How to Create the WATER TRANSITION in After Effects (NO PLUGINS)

In today's video, I'm going to be showing you guys how to create a liquid water transition in After Effects. Insanely fire transition I'm going to be showing you guys how to create today, and I got inspired by my old water text effect, which were at that point very unique as well, so I thought I could make something similar but now for a transition instead. So I'm excited to show you guys how to create it. Other than that, if you guys don't know,
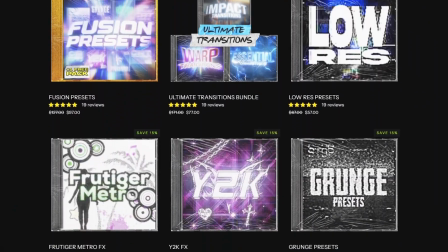I have a all-in-one bundle on my website which literally includes every single pack on my entire website for the fraction of the original price. It also includes a full course, and by far the best part is that you'll be getting lifetime updates of editing packs for completely free. So to check out the all-in-one bundle, it's going to be linked down below so you guys can easily go and check it out.
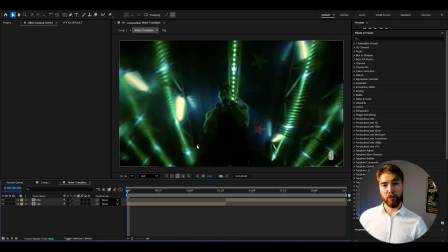Other than that, let's start with this tutorial here. So here we are in After Effects, and I've added two clips here.
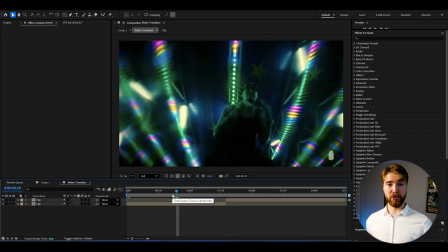I'm going to be showcasing this transition in between basically, and the settings I'm using for my composition is FHD with 24fps if you guys want to use the same. So we're going to be starting off by creating an adjustment layer here. So press Ctrl-Alt-Y to create an adjustment layer. And after that, we're going to be cutting our adjustment layer. So it's going to be 1 second in width.
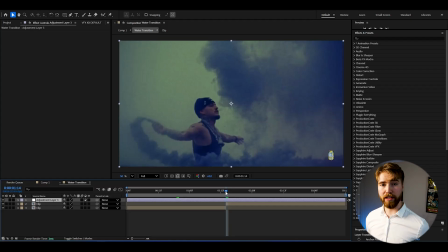And this depends on your frame rate. So since I'm using 24fps, my adjustment layer is going to be 24 frames.
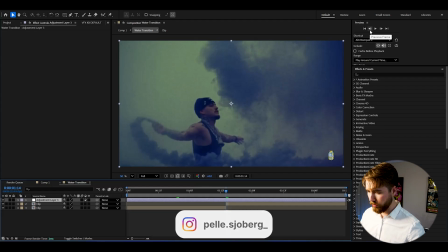So I'm going to go 12 frames to the left, then cut it. Go to the transition point.
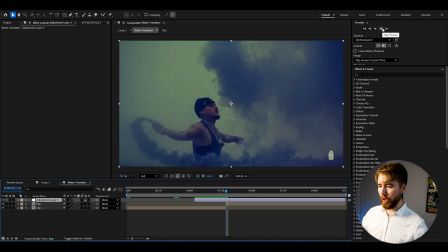You can make a marker here. Then go 12 frames to the right, then cut it.
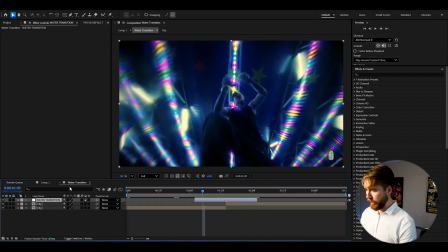And we can name the adjustment layer Water Transition. And we're going to be starting off by adding turbulent displays. And this is going to be creating this kind of liquid, wavy kind of look, which will resemble the kind of water texture very, very well.
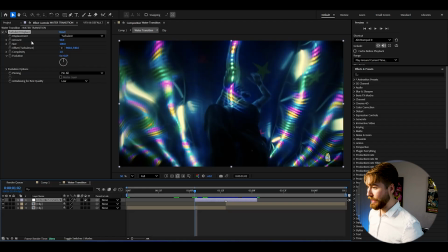So we're going to be starting off by basically setting the amount here to 0 at the beginning.
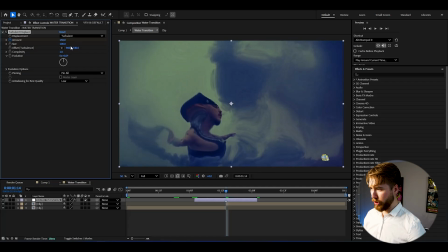Go to the transition point. Here we can drag it up. I wouldn't go more than 150 on the amount for this.
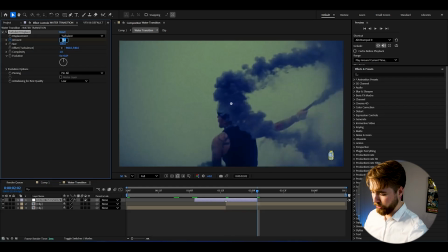And then after that, go to the ending, set the amount to 0. After that, we're going to be keyframing the size here as well.
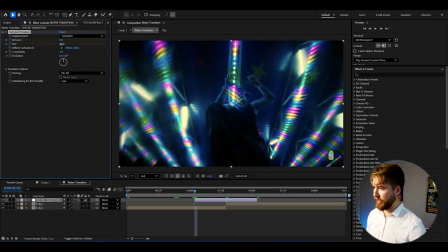So keyframe the size at the beginning, set it to 2.
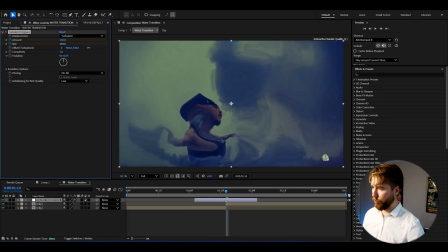Go to the transition point, drag it up to 100 here, and then set it to 0 or 2.
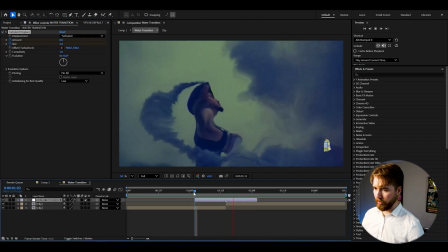So now when we play it, we'll be getting this look here. Super, super clean.
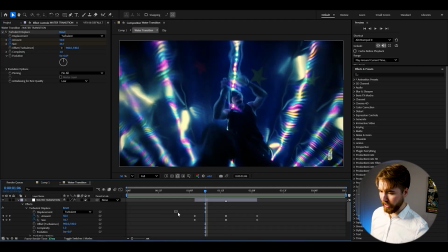And if you want to edit the kind of motion of the transition here, you can select the amount keyframes here. Press F9, select one of the keyframes, open up the graph. And for me, I kind of want this liquid motion to start pretty early, so I'm gonna actually drag this one up like this here on both sides.
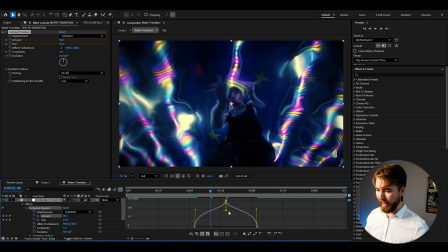And then I'm gonna be dragging these ones in like this to create a tiny bit of impact to the transition point.
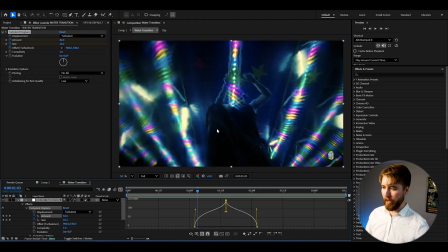As you guys can see, we get a little impact. So it's gonna look something like this now. Very clean. Now I can quit the graph. And next up, to get that really, you know, raw water look, I think you guys can relate. When you go underwater and you're trying to open your eyes, it's very, very blurry. At least for me, I might have, you know, insanely bad, you know, eyesight.
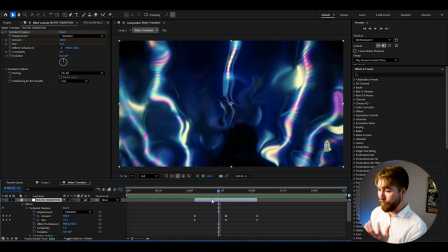But for me, it's very blurry. So to get the more real look to this, I'm going to be adding camera lens blur to this.
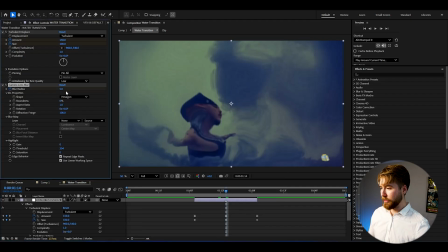And then at the transition point, I'm going to be setting the blur radius to 10 and keyframe the amount here as well.
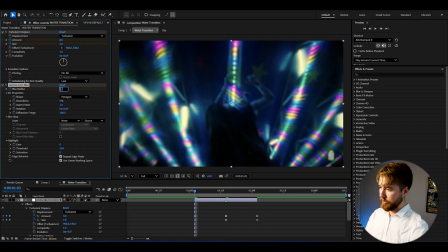So 10 at the transition point, go to the beginning, set it to 0, then go to the end, set it to 0 as well.
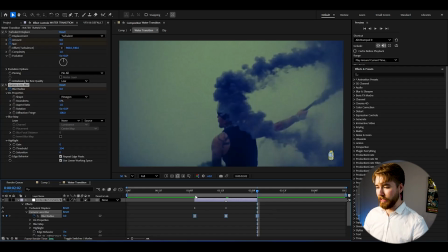Open up the camera lens blur effect. You can make a quick easy ease, and here we're getting a smooth camera lens blur here.
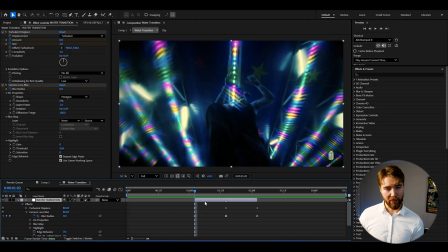Next up, to get the water color here, we're going to be adding a 4-color gradient to this.
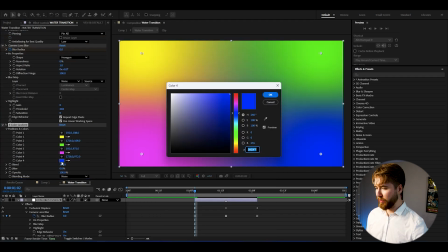So add 4-color gradient, and here we obviously want to have some sort of blue color here.
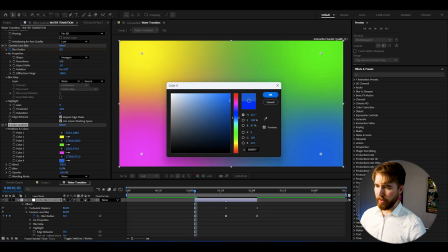And I'm going to be going a little bit brighter here. And I'm going to be going with something like this here.
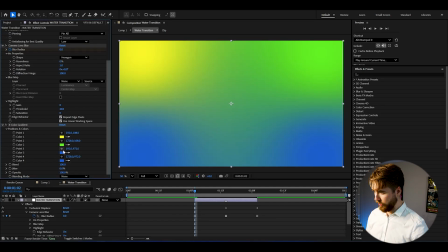And then you just copy it to every other color position here. So we get this kind of look.
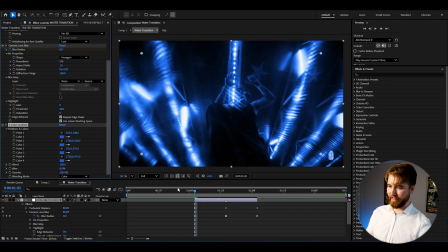Then we're going to be changing the blending mode to color. So we get this kind of look here. And this obviously looks very unrealistic. So I'm going to drag down the opacity here. And we want to have it 25. What's the sweet spot touch here?
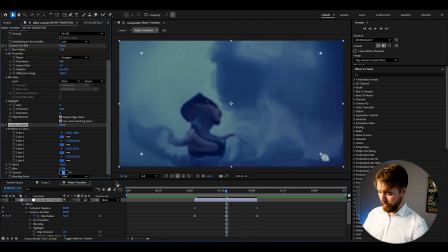You could go around there. Maybe 30 at the transition point.
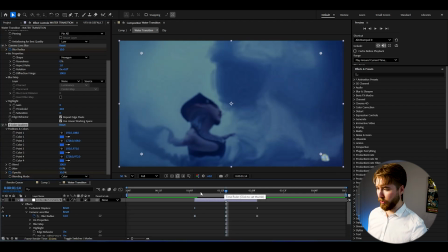Keyframe it. So the amount is 30% at the transition point. Then go to the beginning, set it to 0.
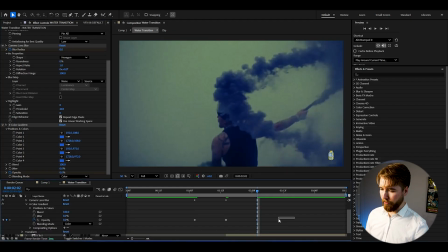Go to the end, set it to 0 there as well. Here, open up the effect, select the keyframes, press F9. Select one of the keyframes, open up the graph editor.
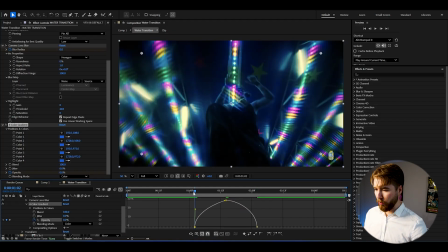So here, just move up this adjustment here in the graph up like this, because we got the whole, you know, liquid water effect very early. So it would make sense to have the whole blue aesthetic touch to the whole transition early as well.
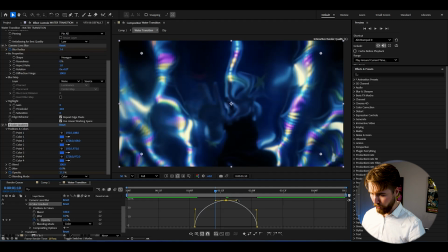We'll be getting this look here. We can drag it out to make it a little bit smoother. So something like this here looks very, very clean.
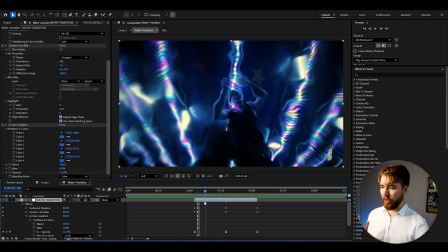And this is how it's going to look in motion here. Looks insanely clean.
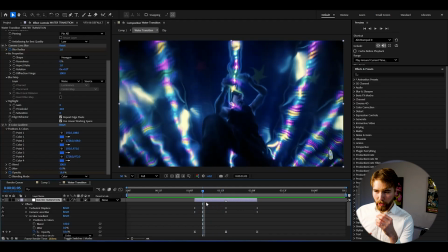And next up, I like to add some sort of glow to this as well. So
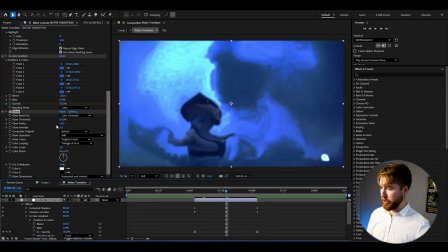I'm gonna be adding the normal glow in After Effects here. And here at the transition point, we can set the glow threshold to 40%.
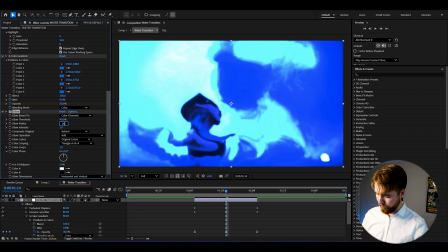And then we can increase the glow radius to 300. And here we can also drag down the glow intensity here.
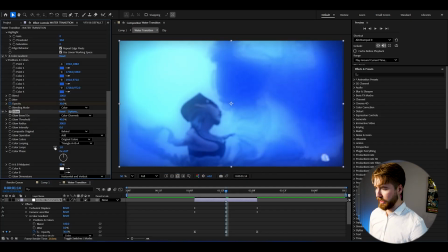I'm going to be setting it to 0.6, I think it's enough. Keyframe the glow intensity.
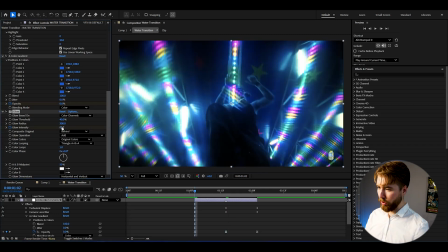So go to the beginning, set it back to 0. Ending, set it back to 0 as well.
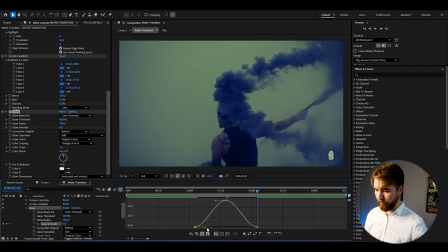Open up glow, select the keyframes, F9, open up the graph. Here we want to create a simple sharp graph like this here.
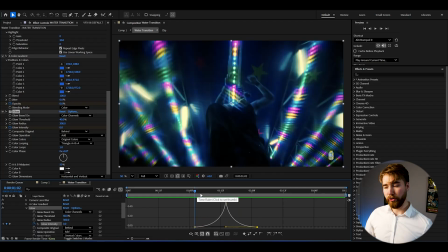So this is going to be creating a little impact to our water transition here. It's going to look something like this here. Very clean touch here. And then after that, to get an even more like impact look to the transition here, we're going to be adding exposure. So we're going to be creating a tiny, tiny flash at the transition point here as well.
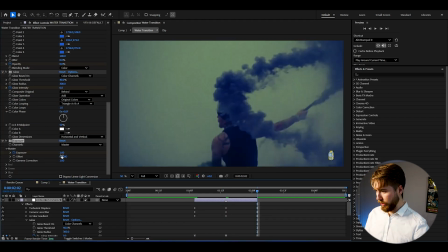So we can set the exposure to 1, go to the ending, set it to 0, open up exposure, master, select the keyframes, F9, open up the graph editor, same as the glow, make a simple sharp graph here.
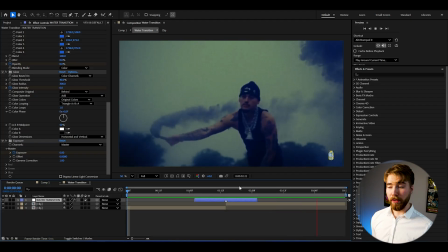Great, something like that. And now when we play it, it's going to look something like this here.
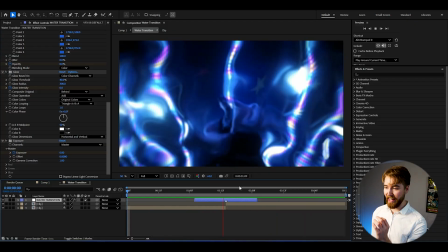Insanely, insanely cool and unique water transition in After Effects here, perfect for your music videos. And if you want to have similar kind of, you know, liquid warp kind of styled transitions, I've made a warp transition presets pack, which is a part of my all-in-one bundle.
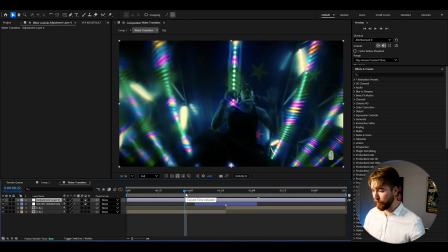And how to use it is basically to make a new adjustment layer. We can make the water transition adjustment layer invisible. Go to animation presets, user presets, warp transition presets.
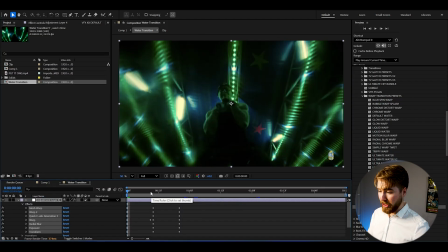Here we can use warp twist v2, drag and drop. And here with the preset, you just match it with your transition, which is here.
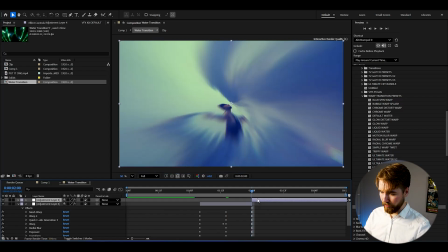So I'm gonna go like this, then cut it. And now when we play, it's gonna look something like this here.
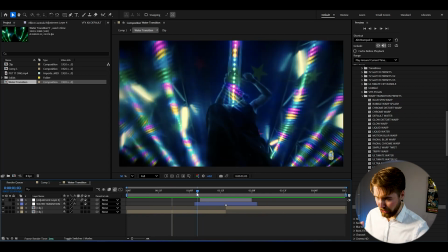Insanely, insanely clean warp distortion transition here. Super, super cool. And just for fun's sake, we could combine it with the water transition here. So now when we combine it, it's gonna look something like this here.
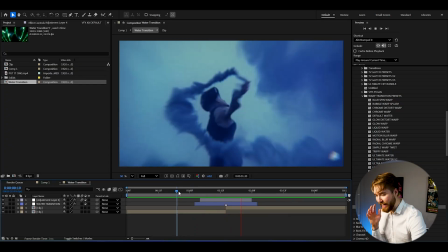Insanely cool. I mean, absolutely incredible combination here.
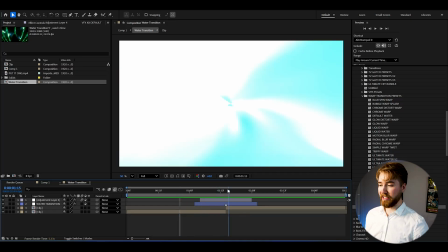Crazy cool. I mean, absolutely incredible. And the best part is that I'm going to be right now fusing these two transitions together into one preset and including that in my all-in-one bundle as a bonus. Every single bonus preset I've ever created is included in the all-in-one bundle. Great, and that's just one transition from the warp transition preset pack.
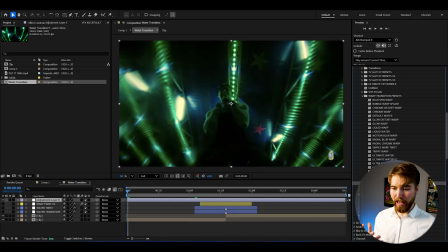So we can create a new adjustment layer here. And here we can add vertical warp flash, drag and drop.
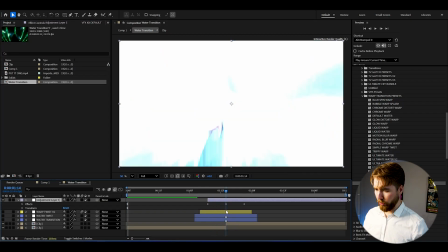Open up the adjustment layer. Sync the transition with your transition point. And it's going to look something like this here.
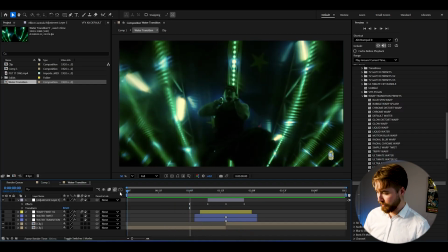Insanely, insanely good looking transition here. Absolutely incredible. Super, super clean and fast.
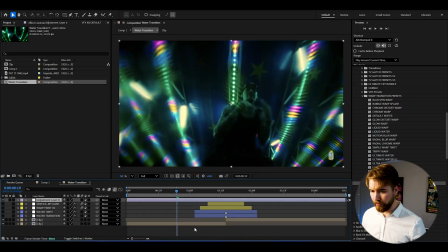And then let's try one more. So create a new adjustment layer. And here we can use the chrome warp transition here.
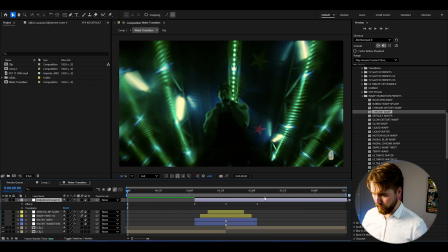So drag and drop. Sync it to your transition point. Got it. And it's going to look something like this here.
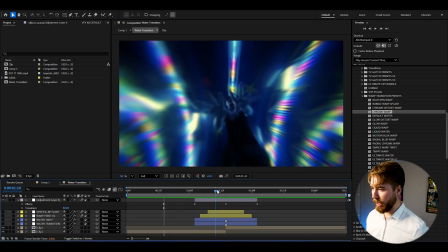Insanely clean. I mean, absolutely lovely. Just the whole chromatic aberration warp here looks absolutely incredible. Just look at this one frame here, guys. Like, it's incredible. Absolutely incredible. And I'm super, super satisfied with all of the transitions we have been creating in this tutorial here.